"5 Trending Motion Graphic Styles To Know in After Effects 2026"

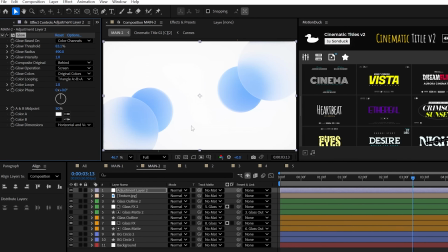And if you like, duplicate the effect,
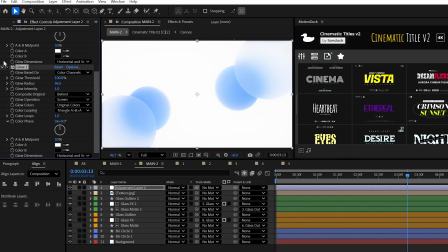adjust the glow settings until you create this soft glowing glass style that will push anything out of focus that's under the glass.
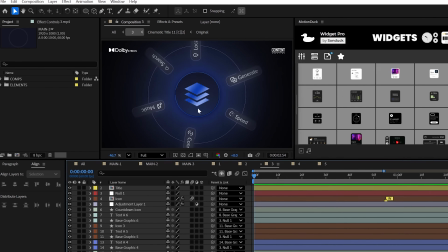Okay, this third motion graphic style is all about delivering a high-end finish to any motion graphic scene.
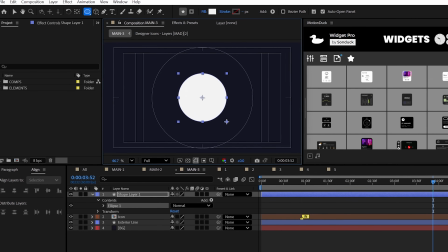You guessed it, just start with any shape. Which in my case, it just tends to be a circle, but for this, we'll use the regular gradient ramp effect,
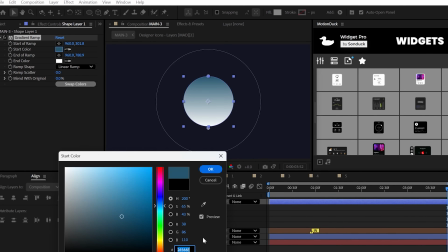but it doesn't really matter how you use a gradient. Set the colors to 2 distinct dark colors with a radial ramp and then spread them apart to evenly fill the shape.
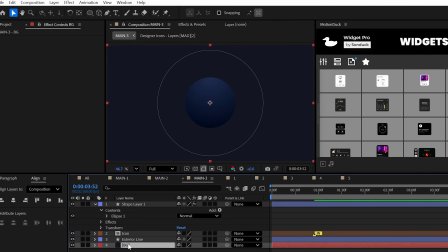We can also try using the gradient ramp effect on the background to pull our eyes to the center.
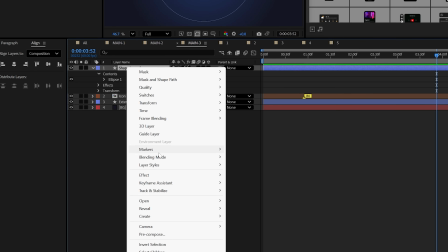Now, we can also add bevel and emboss like a boss.
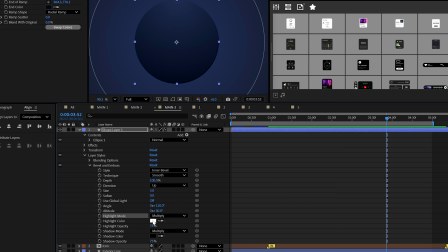This time, we'll set the highlight mode to multiply and the color to black with a normal size to give us a slight black border.
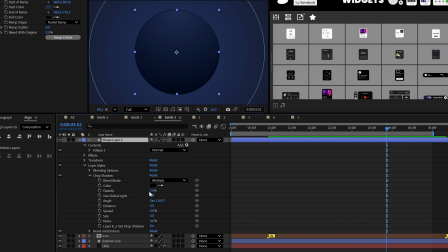I would also go back and add a drop shadow layer style with an opacity around, say, 70% and a size around 50.
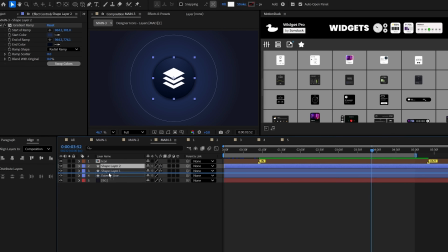Now, one thing I like to have here is a stroke for some separation, so duplicate this,
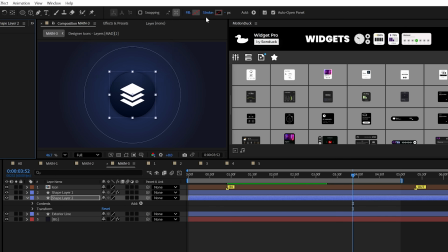delete the layer styles with a gradient, and set the shape layer to stroke only. And we'll use a blue color to help match the current palette.
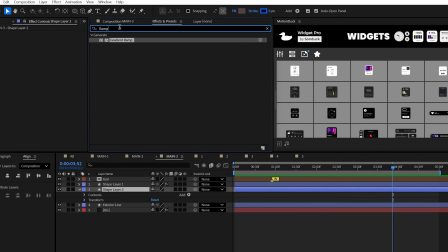Great. And then let's punch this out with the glow effect.
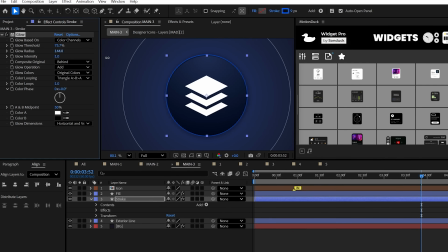Increase the threshold and radius as needed, and of course, duplicate the effect and increase the radius for a subtle look.
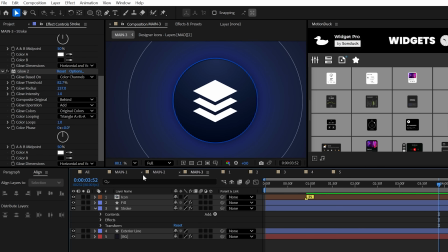And because this is a shape layer stroke,
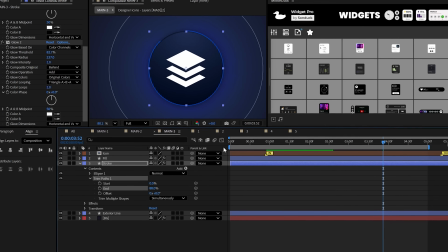we can use the trim path property to cut the line down by a touch and the keyframe the offset to add some extra animation to the scene.
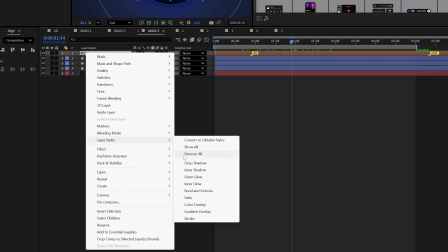As a quick bonus tip, if you have a primary graphic on top, try using a gradient overlay to help enforce the current color palette.
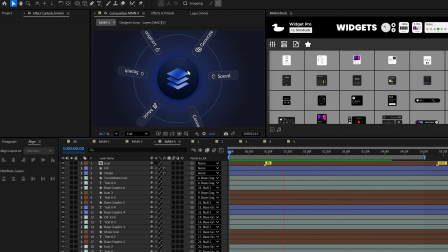Looking good, but we need to hone in on this look with an adjustment layer.
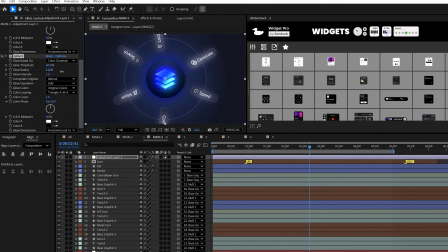We can use glows to make everything pop even further, and most importantly,
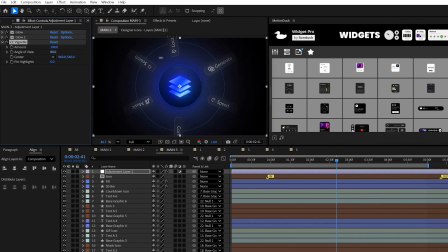use the CC vignette effect to darken the edges of the scene to create this high-end motion graphic style.
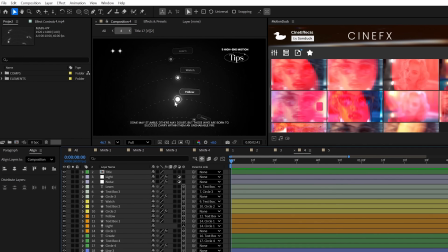From here, I want to expand on lighting for the fourth style, as this is a super easy trick.
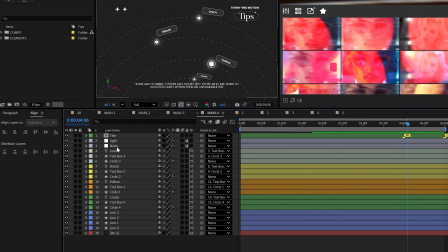What we can do is make all of our layers 3D, except for like adjustment layers, of course, then create a new point light.
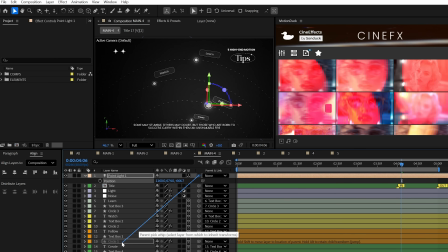You can simply parent the light to any graphic that is animating, and that light should follow it, thus changing the focus or the lighting of your scene.
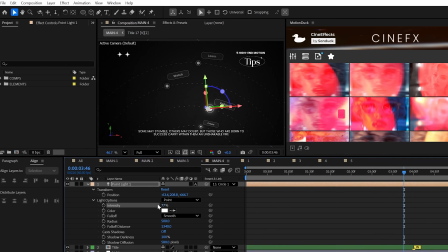Additionally, you should consider adjusting the intensity of the light to change the brightness of your scene.
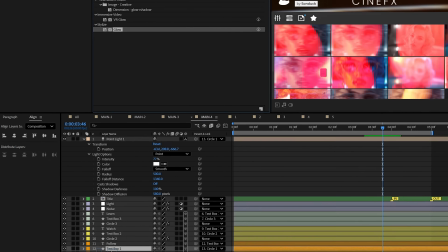Also, I would consider using the glow effect on your main object your light is attached to.
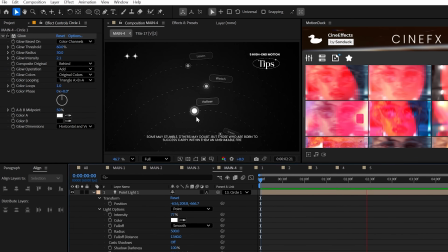But overall, this is a very good technique to easily add lighting dimension to anything.
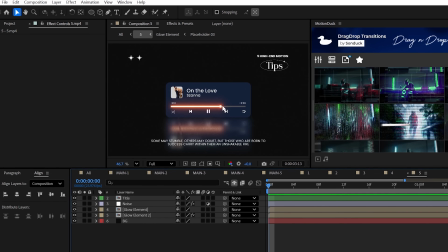But now, congratulations, the fifth and final technique is about creating a professional glow on an individual object without plugins.
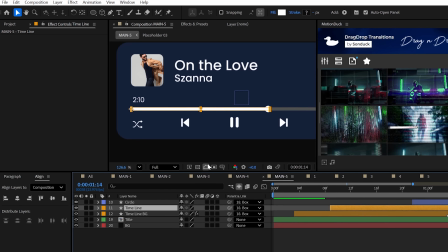I really think this is the best glow method that I know of. So on a white layer, you can use the Gaussian blur effect and set it to exactly 5.
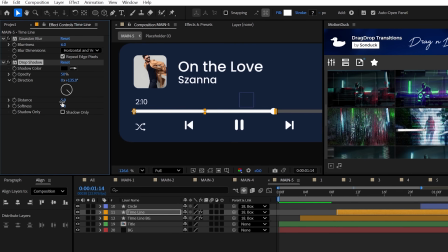Now, use the drop shadow effect, set the distance to 0, the softness to 20, and select the glow color of your choice.
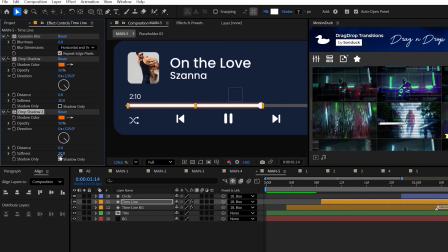Then duplicate the effect and set the softness to 80. Now, of course, use the glow effect.
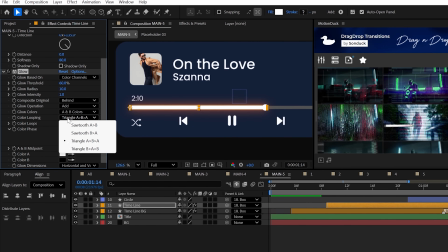Set this to A and B colors and sawtooth B greater than A. Finally,
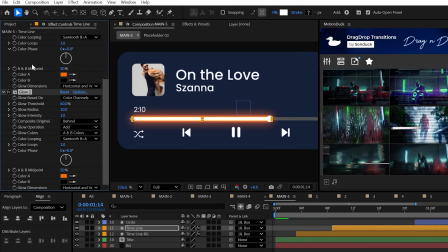set your color to the drop shadow color, duplicate the effect, and of course adjust the glow values until you have a nice glow for your scene.
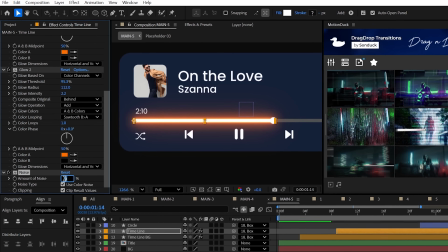And if you like, try using the noise effect and set it to around 5% to create a cinematic glow style right here in After Effects.
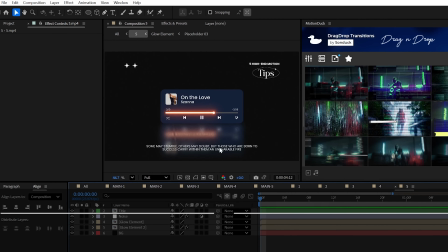If you want to create reflections, watch my previous video linked below. Subscribe to be the best, and always be creating.